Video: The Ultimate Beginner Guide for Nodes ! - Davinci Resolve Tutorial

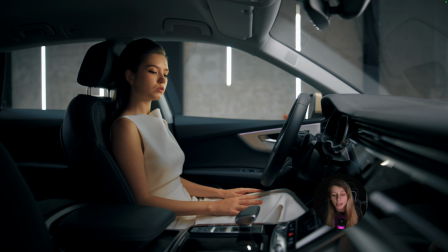So this is without the vignette and this is with the vignette, and it really recenter everything around her. just for my professional sake,
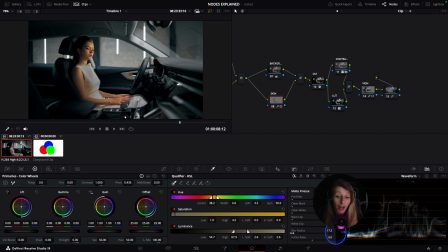and I'm a bit OCD with this, I still find the skin a bit too warm. So I'm just gonna go to the skin and I'm gonna put the temperature a bit lower.
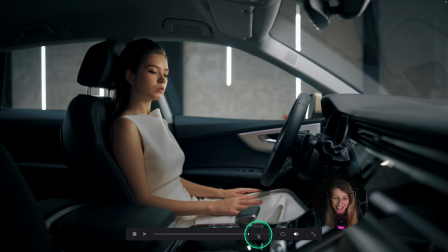Yeah, like this. I way prefer like that actually. This is the final look.
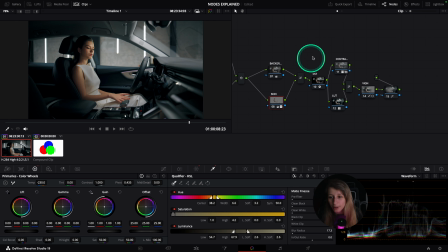So if you can see, okay, let's see what we have done together and what we learned together.
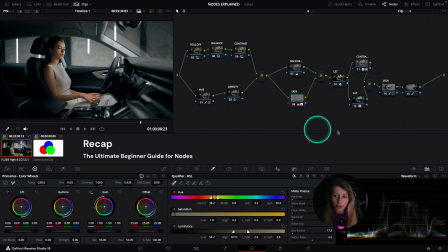Let me just have more space so you can see the node tree. So what we have done together is that we put the CST. The CST is the base of everything. You need the CST to know what to grade in the image, because this is essentially what the camera saw on set.
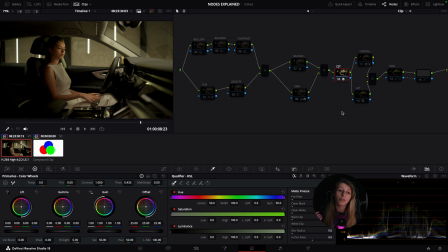If you have no clue of what I'm talking about, I've made a video about color management. You can check it out. I'm just going to put the notification over here. So we've done our CST. And so what we have done also is that we created a parallel node that is
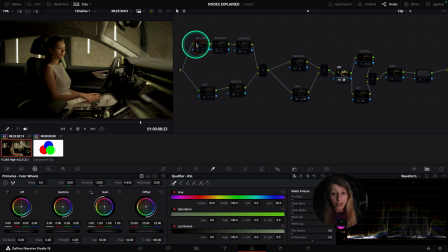allowing us to have the source to feed our primaries, which are here. So which is the roll-off, the balance, and the contrast. And at the same time feeding our hue and our density, which are our secondaries, to mix them together equally.
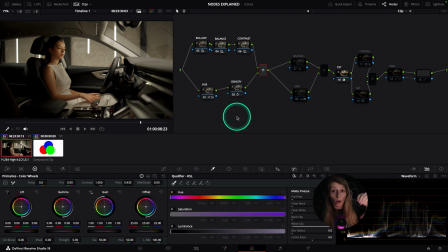And so this is why I love doing this. It's just because I'm having a lot of freedom, because I'm doing the adjustment from the log. After this, we have done the skin with the layer mixer technique.
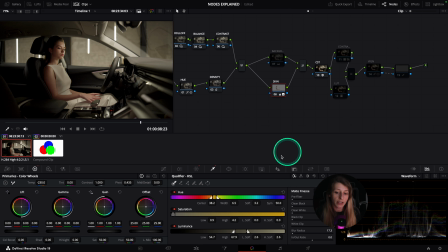So the skin over here, I've selected the skin and I made the background a bit colder. So then we have a coherent grade, and I find it pretty nice.
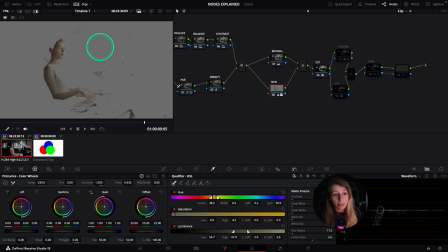Just something that you have to be mindful when you are selecting the skin with the selection tool is that it can create noise. So for this, what you can do is that you can blur the radius, and so then it will remove the noise, or you can denoise the image.
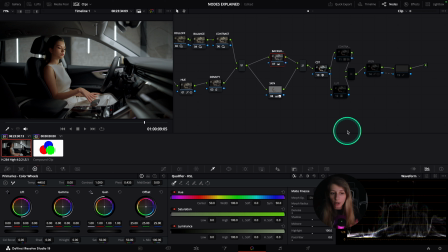Okay, so you have to be really mindful of this. So the background made everything neutral and didn't affect the skin. So this is the power of the layer mixer node. And also we created another layer mixer node with a composite mode inside,
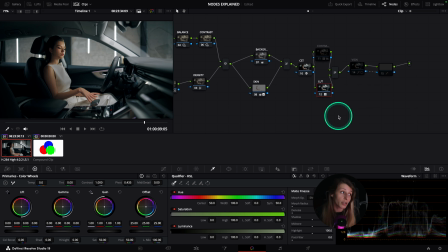which is on color, just for us to use our LUT and to regulate the contrast of the LUT. And to finish, we have done a vignette to tie up everything together and to have the focus on our character.
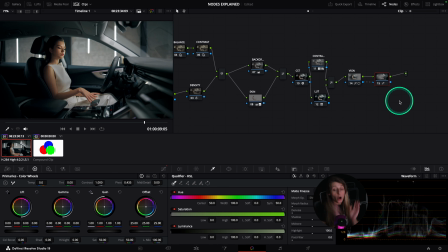Okay, so I hope it was clear. Of course, I didn't go over the split combiner node or the key mixer node, just because it's very advanced. I just wanted to keep it very simple for a beginner. So I hope you like the video and you understand more the nodes and the power of the nodes,
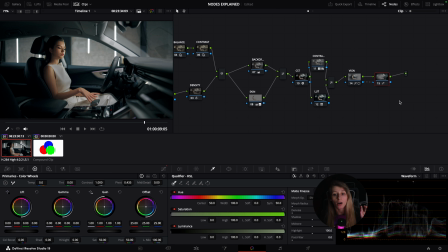and also the importance of the order of the nodes in the node tree. So I hope it helped, and I see you next time, guys. Thank you for tuning in until the end, and see you.